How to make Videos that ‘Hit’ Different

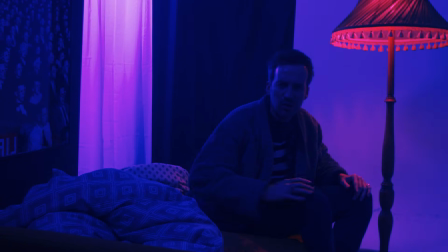Let me ask you this. When was the last time you did a video and you thought, you know what, that was a bit different, you know?
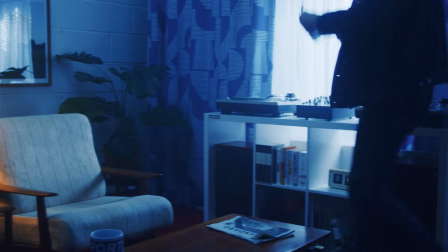That will definitely keep the viewers on their toes. They won't be expecting these sorts of visuals.
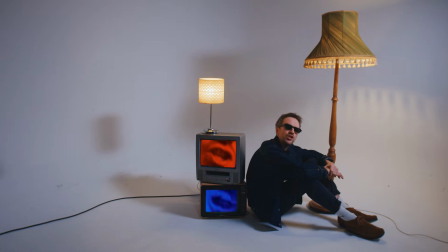But if it's been a while since you felt that way, then stick around as I show you how to create surreal cinematic videos by using a mixture
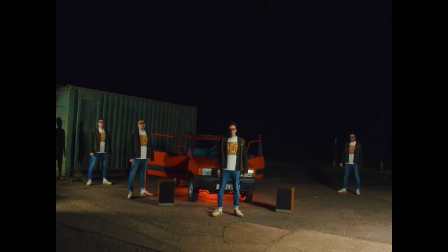of old school techniques that are easy to use and still stand up by today's standards,
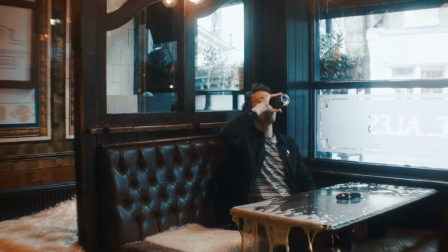and newer ones that, when used properly, can give your videos that extra bit of unexpected strange.
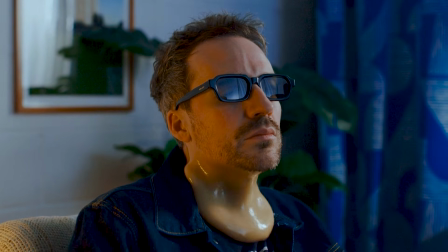Because mate, this ain't your regular type of video. This is, well, this is something else.
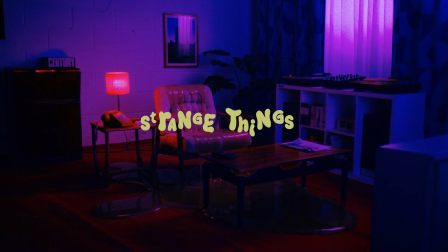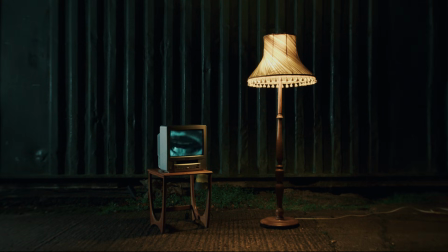Right, let's just start off with pure, organic, practical in-camera effects to create surrealism in our videos.
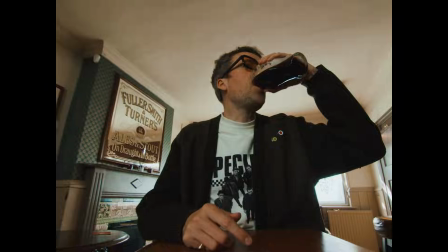So we can do this by having things like furniture, props or lighting physically change in front of the camera.
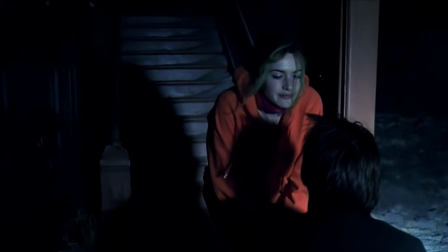Films like Eternal Sunshine of the Spotless Mind is a great example of practical in-camera effects.
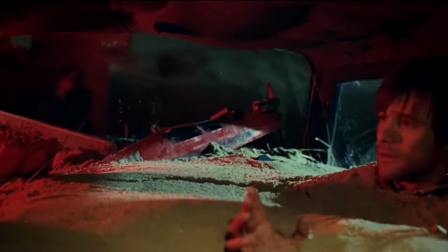I mean, just look at what's going on here. Well played, Michael Gondry, you absolute mad slag.
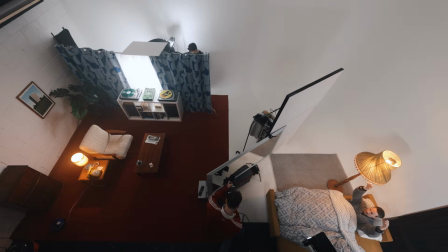Well, this way of creating surreal visuals is something we applied to in this shot right here of me waking up upside down,
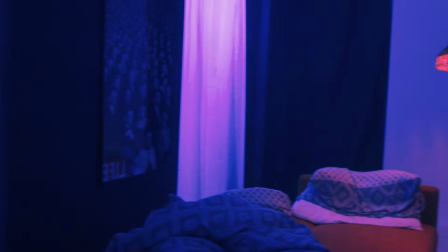which is completely normal, and then walking across the bedroom into the living room as nighttime turns into day in a matter of seconds.
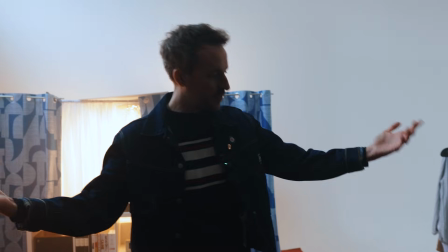Cool on the gang, so let's break down this shot.
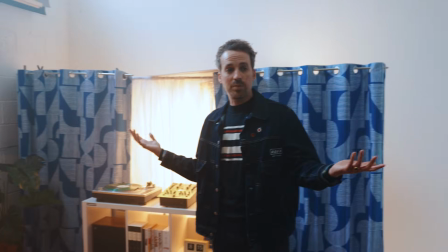Now I appreciate that most people out there don't have access to a studio, but you know, this is where we work, so this is where we do all our filming.
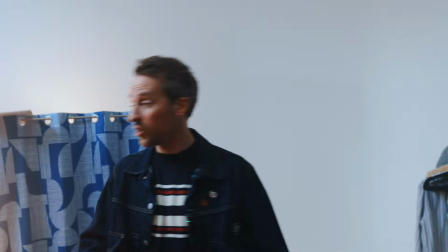But you could definitely scale this down into your own space because essentially it is just a couple of lights and a gimbal move and a mirror.
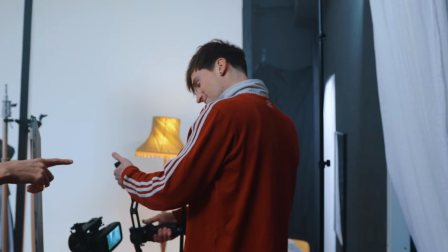And here we have Tommy Spoons on the old gimbal moves. Tell us what you're going to be doing.
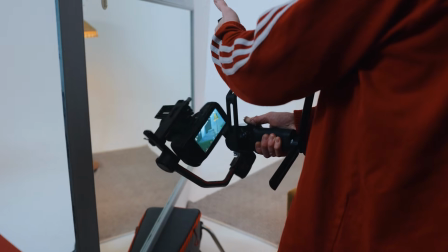Simple, mate. We're going to do a little pull out of the reflection in the mirror, at the same time as doing a cheeky little barrel roll to make us into not upside down world anymore.
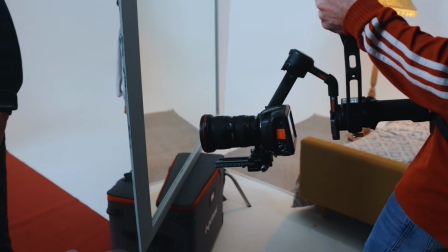And then we're going to pan into the living room while both the lights go from a cool temperature to a warm temperature, making it look like going from nighttime to daytime.
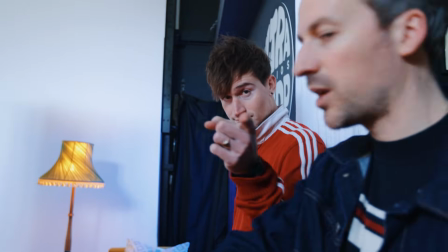Exactly, and who's going to be doing the colour temperature? Big boy Barney. Barney. Who's holding the camera? Do you want to pass me the camera, mate? Yo.
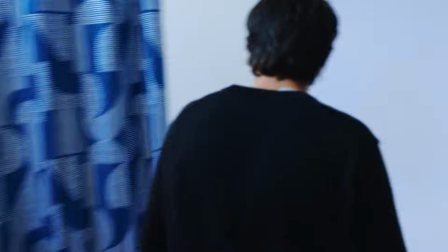Here we go, so come through. I'm going here. Yeah, that's it. So Barney, you're going to be around here. Tell us what you're going to
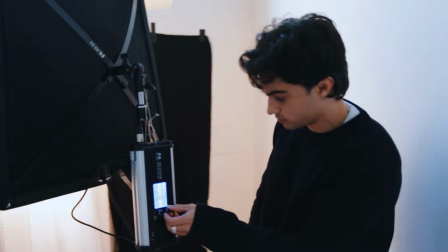do. You're going to go from 5,600 to 3,000, right? Yeah. Some great work there. Thank you.
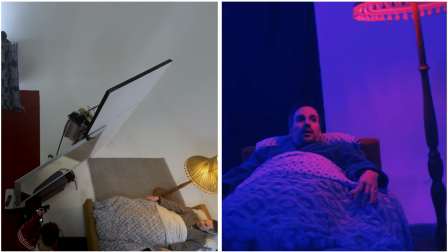Yeah. All right, so a quick summary of what's going on here. So Woodstock is going to time the barrel roll with my arms coming down to really sell the idea that I'm upside down.
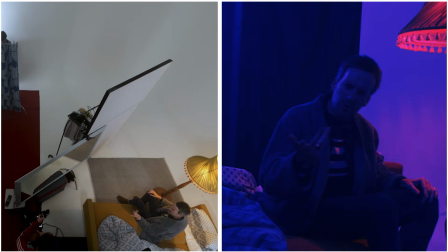And then he's going to pan across the mirror, which is covering up the fact that it looks like a set,
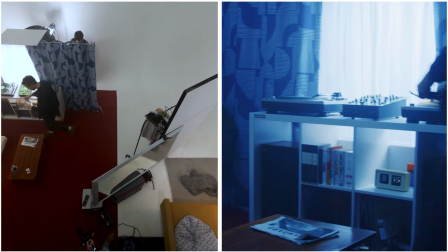but it's also making it appear as if the bedroom is right next door to the living room, while Barney then rides the colour temperature from nighttime to daylight.
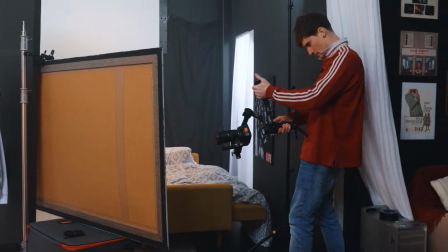Okay, but what if you're forced to be a solo filmmaker because all your mates and family are too busy to help you achieve your cinematic greatness?
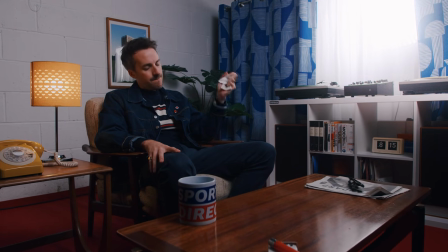In that case, you could strip it right back and just do the lighting change.
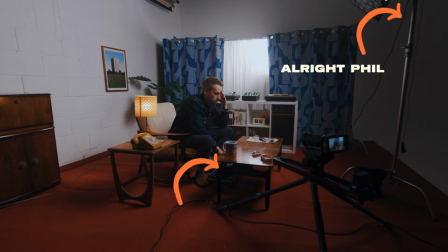And you could do this by simply unplugging your fill light, which would leave just your key light on to create an instantly moodier scene.
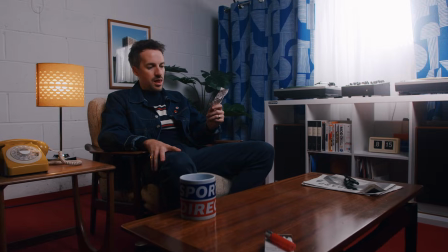You could also chuck in a slider move, which would push in to make this sudden light transition even more defined.
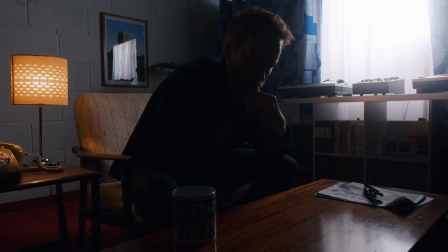And again, it means you can do this all on your Jack Jones,
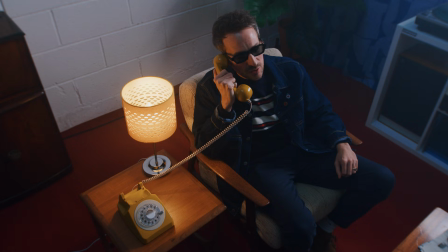and you can call up your so-called pals afterwards and tell them they're all a bunch of for not supporting you achieve your filmmaking dreams.
Yeah, I'm sorry, Nan. That's just how I feel about it, to be honest. Yeah.
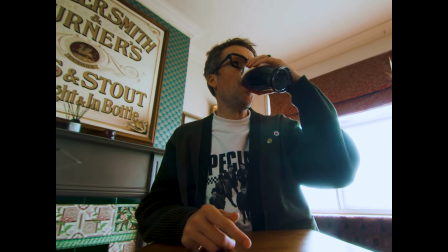Another practical effect I've used to keep viewers guessing to whatever mad shit
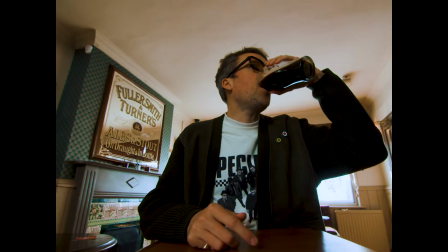I'm going to do next is to have a prop like a pub table move physically with the camera.
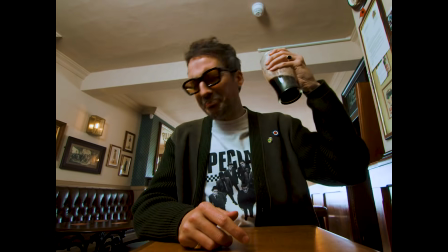Now with this shot right here, myself and Woodstock have simply rigged our camera with a magic arm to a small trolley.
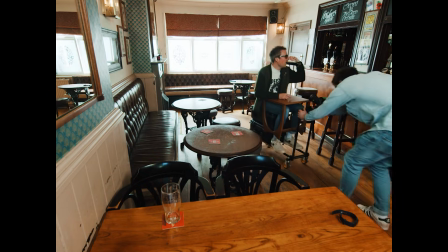So the camera stays in a fixed position to create the illusion that the table is moving all by itself.
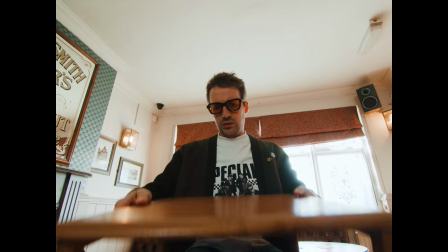Then I've just sat on a flight case and placed the tables on my knee to keep it nice and compact because the pub we were filming in was a bit on the small side.